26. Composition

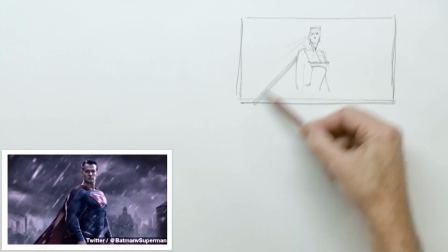His eye line's coming down here, his cape is coming down here, and the rain is coming at the same.
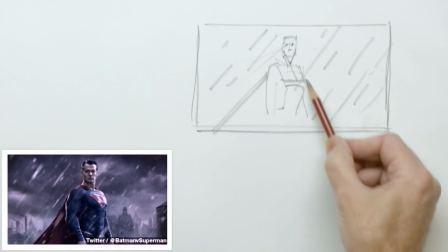And the rain is coming down perpendicular to his chest. Okay, and that becomes important.
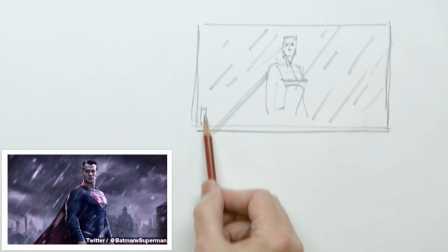Here's secondary things back here.
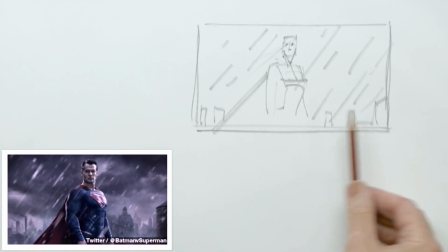With a little perspective in this one. Okay, so these lines back here, we get a little bit of this.
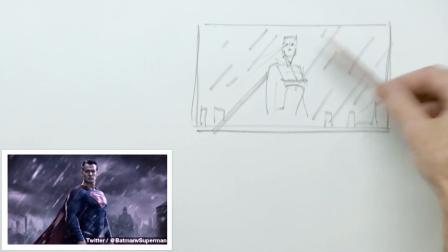The most dynamic thing is all of this rain, and this is the one change.
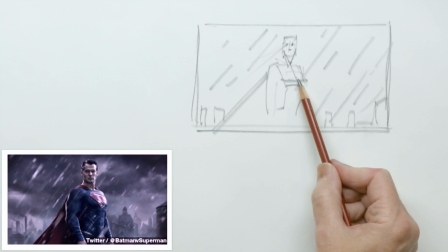Okay, so this plane is different, and as we're going to talk about with.
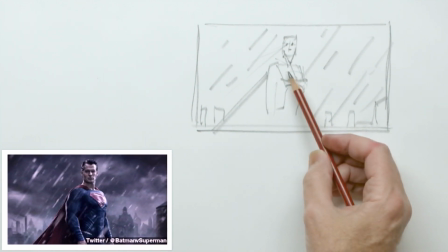We talked about a little bit with shape, or we're going to go into shape next week, I guess.
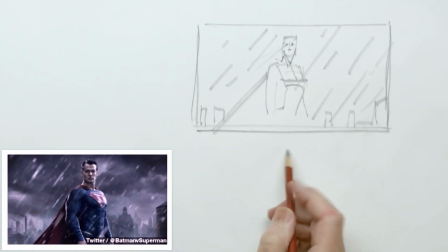The way we look at shape has a contour, right?
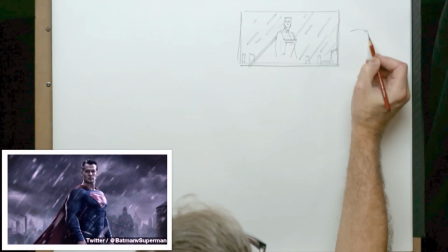So, this might be a contour of
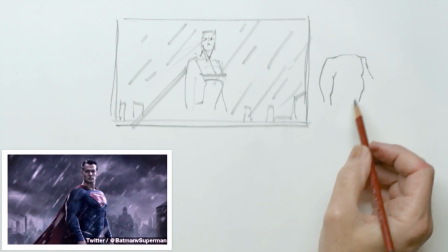Superman in this situation, right? But planes also have a directional impact.
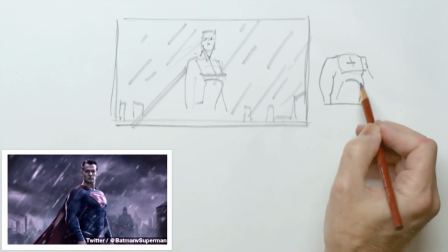So we have the contour of a shape, but then we have the form of a shape that's also going to be, this way,
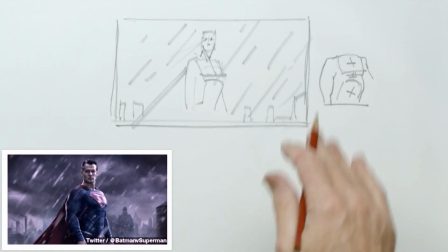in here and this. So our eye is going to roll along this contour of shapes.
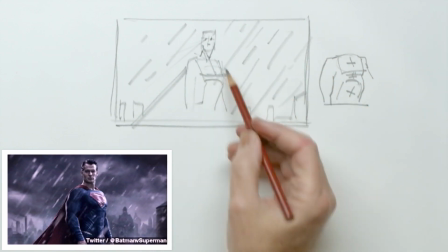So if we have all of these lines going this way, and then this is kind of the defiant thing, he's really pushing his chest out there.
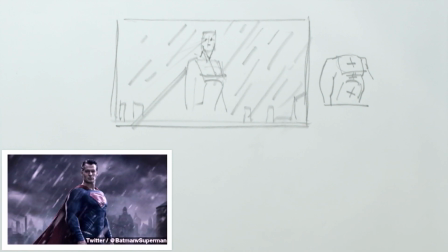That's why he looks like his chest is so big in this scene.
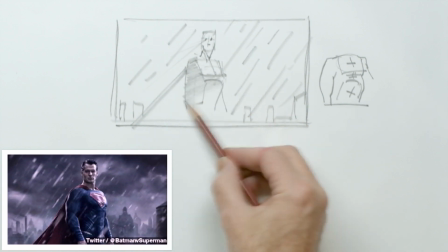Also, it is the lightest thing in there, okay?
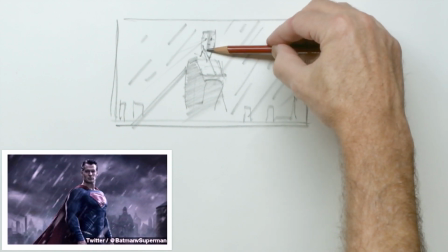Along with the lighting on his face.
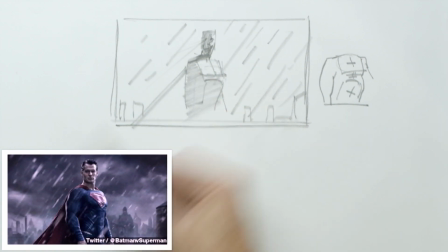So that's what's making this such a strong image in there, okay?
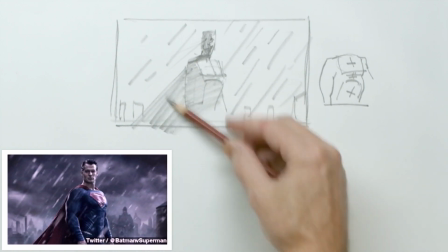And we get all these lines of the rain, his cape, they all work the same way.
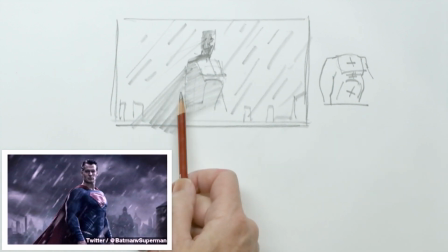And yeah, this is all thought out because his cape is actually computer generated, and
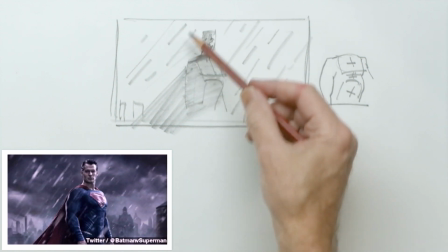if it was actually flowing, it's not likely that it would flow at the same angle as the rain, okay?
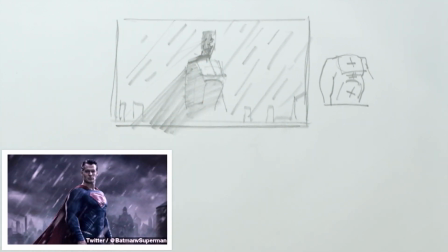But it leads your eye right up into his face, and it sets you up that way. So these kinds of things are kind of get set up in the design of the shots.
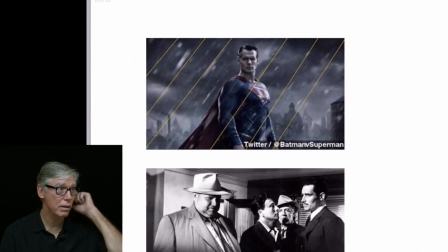You can see how they work there.
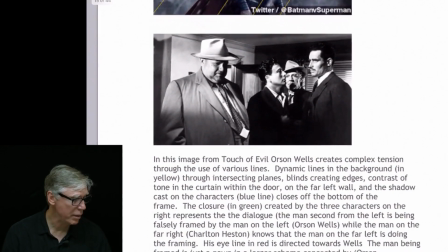Below here, this is another image from
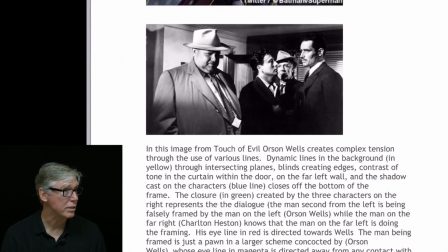Orson Welles' Touch of Evil. And again, I use these as example because there's so much storytelling that's provided just by the eye lines, okay, in a situation like this. There's a lot of tension, and it creates a lot of dynamic lines in here. So,
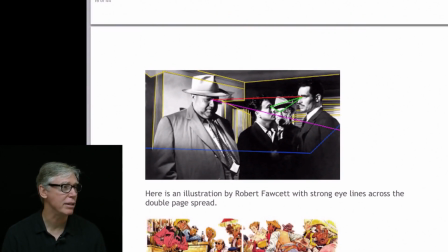you can tell who's who and what's actually going on in these scenes by how these lines actually work. Charlton Heston is looking over at Orson Welles, and the other guy in the middle is looking at Charlton Heston,
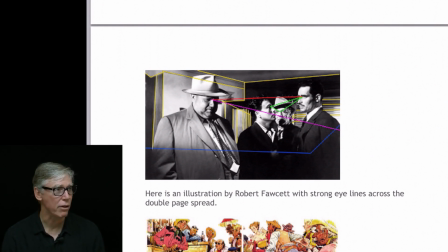and then there's another guy in the back who's looking on in the situation.
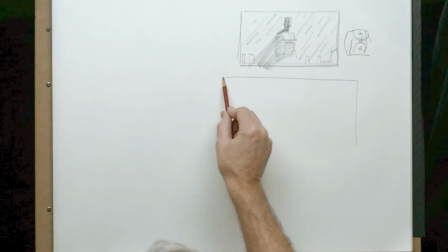So to kind of point it out and tell you the story of this, you can kind of see.
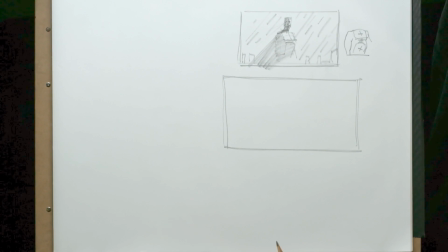I'll give you an example where
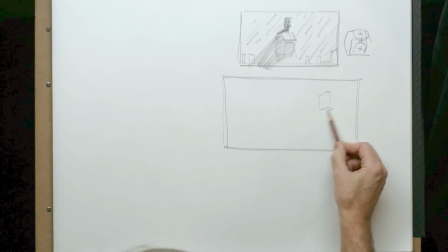we might have Charlton Heston over here, standing here.
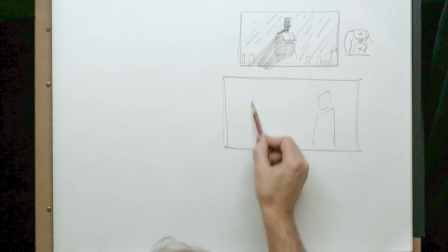Orson Welles is large in the frame.
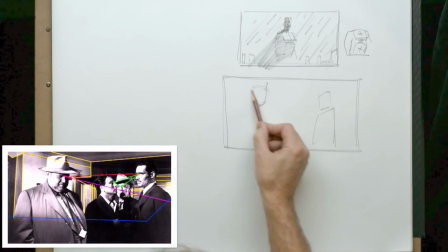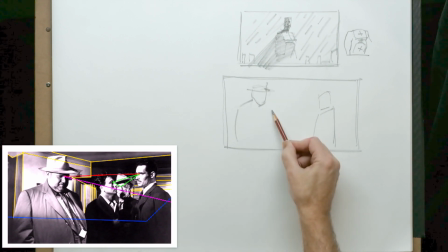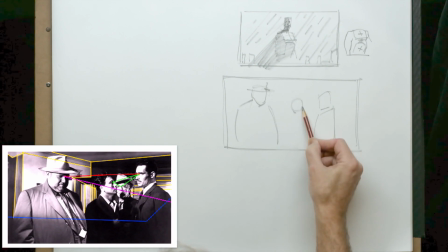Okay, we have this guy that's a little bit lower, and his eye line, he's looking up here at him.
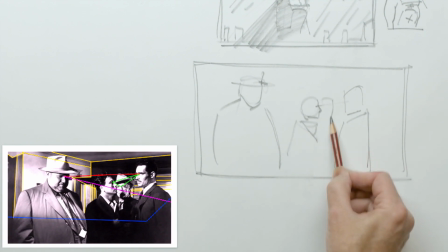Okay, and then we have this guy that's back here. And his eye line, he's looking this way. He's looking right at him.
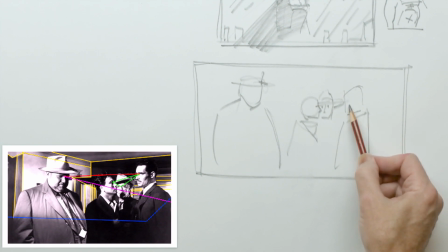Charlton Heston is not looking at him. Charlton Heston is actually looking over at Orson Welles over here. He's looking at him over here.
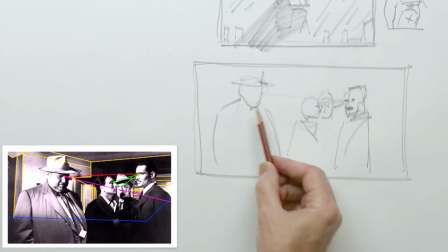Okay? And Orson Welles is looking on.
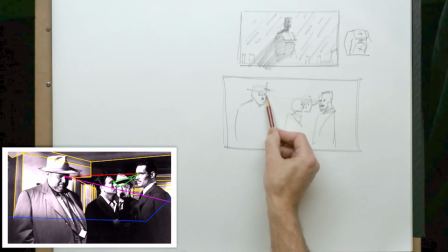He's looking out this way.
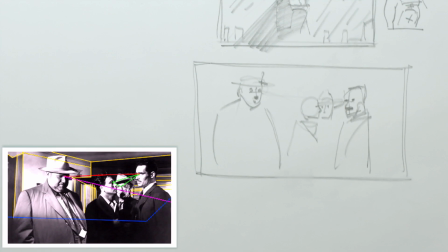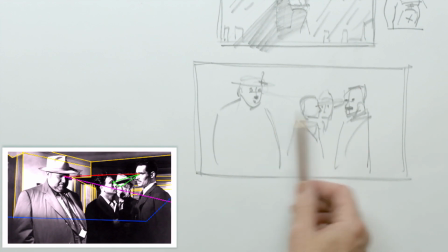So as far as the story goes, now there's other lines in here, but as far as the eye lines go and closure in here, we have closure in here and moving out to here.
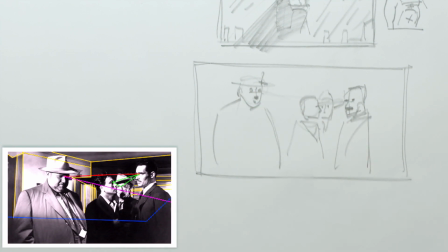So all these guys are grouped together by where they're positioned and where their heads are.
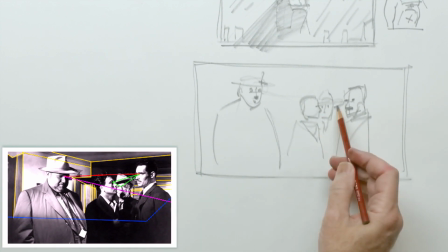Now, as far as the eye lines go, he's got a strong eye line. He's got a strong eye line out here, and he's got a strong eye line here. His is looking almost straight in, so it's not that strong.
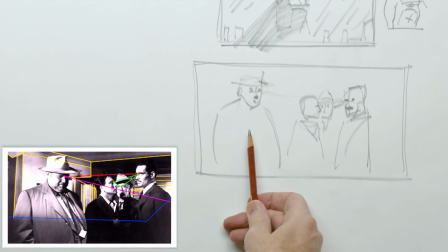But the difference is Orson Welles is a crooked cop on the U.S. side of the Mexican border.
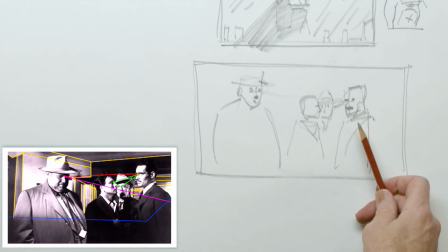This guy is a good Mexican cop on the Mexican side of the Mexican border.
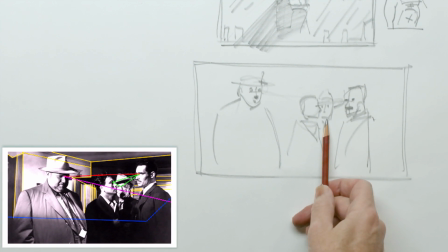This guy in the back here is Orson Welles' accomplice. Okay, he's an American cop and his assistant over here. This guy is the guy that's actually being framed. And this is the guy who's framing him.
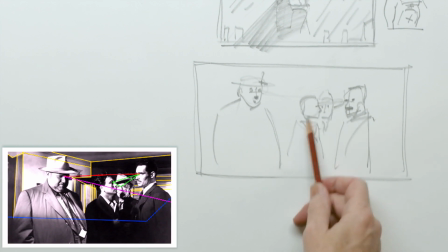So you can see how the intensity of the moment, the way they're positioned, but Charlton Heston is suspicious of him and he's looking on. He's totally guilty in this situation.
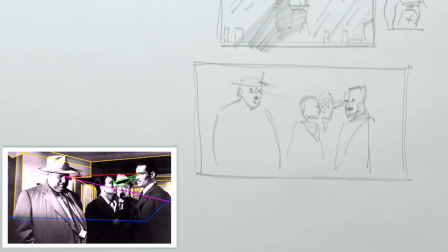Totally guilty. And you get the whole story, okay?
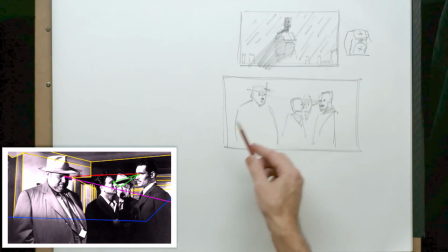And you get the story because of where they're positioned and their eye lines and what they're doing in there.
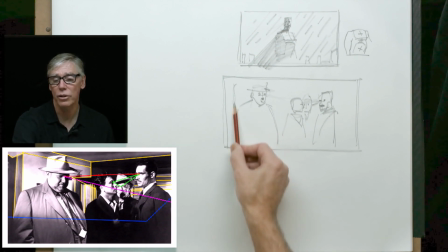We also have other other lines in here, like the turning of planes, up here and back here.
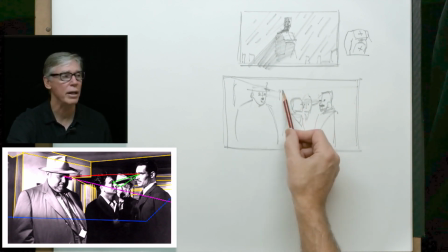The walls painted very dark back there, so it creates a tonal contrast back in there.
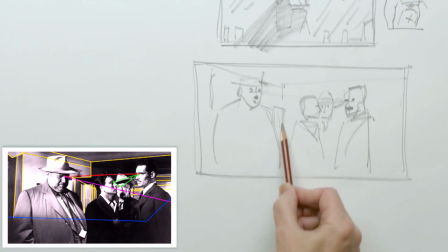So windows with blinds going this way, blinds going this way.
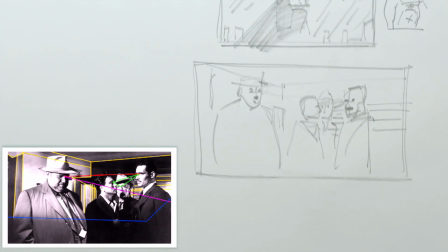This sets up some texture in the backgrounds there. There's also a shading on here,
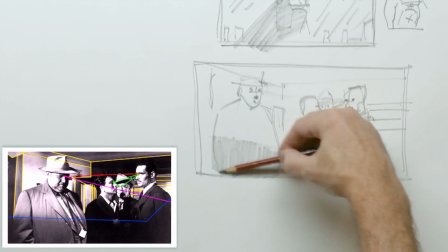a tonal contrast, right? That keeps your eye up in here.
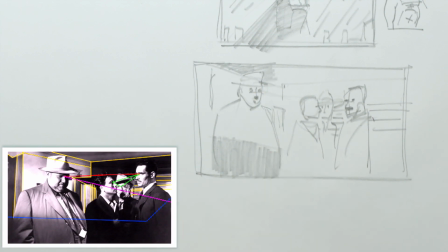He's creating a strong tonal contrast of light over dark and dark over light, where he's providing
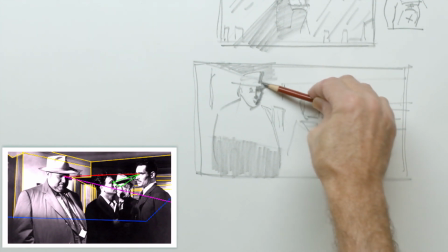really strong contrast in this. Like that.
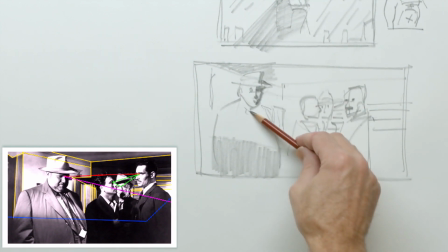So there's strong tonal contrast that comes along with this.
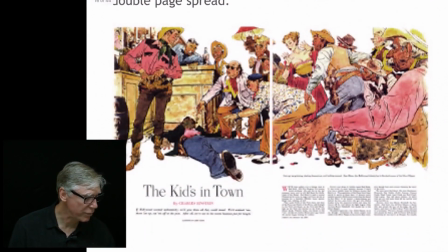Okay? This is actually, this isn't Robert Fawcett, this is actually Albert Dorn.
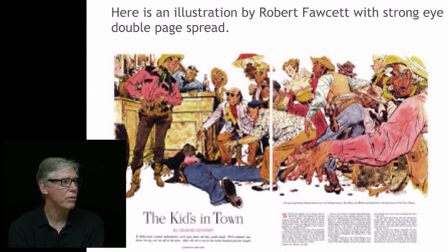And you can see in this image by Al Dorn, look at all the eye lines and all the directional things that he put into this illustration.
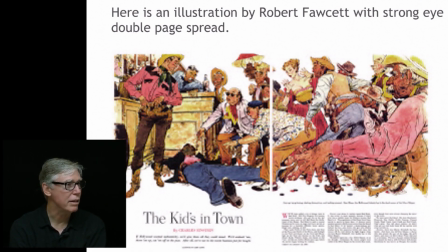Okay, this one appears like this actor character. Cowboy punched the other guy, and all the onlookers, all the seconds,
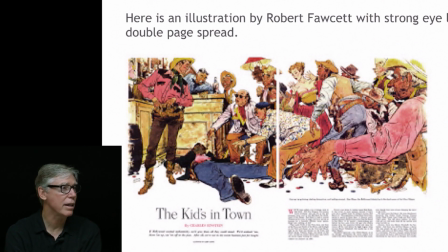and you can see, all of their eye lines are looking over towards the action. Some of them are looking down at the guy on the ground. Some of them are looking at the guy who punched him. And you can see all the directional axis of the guy who punched him.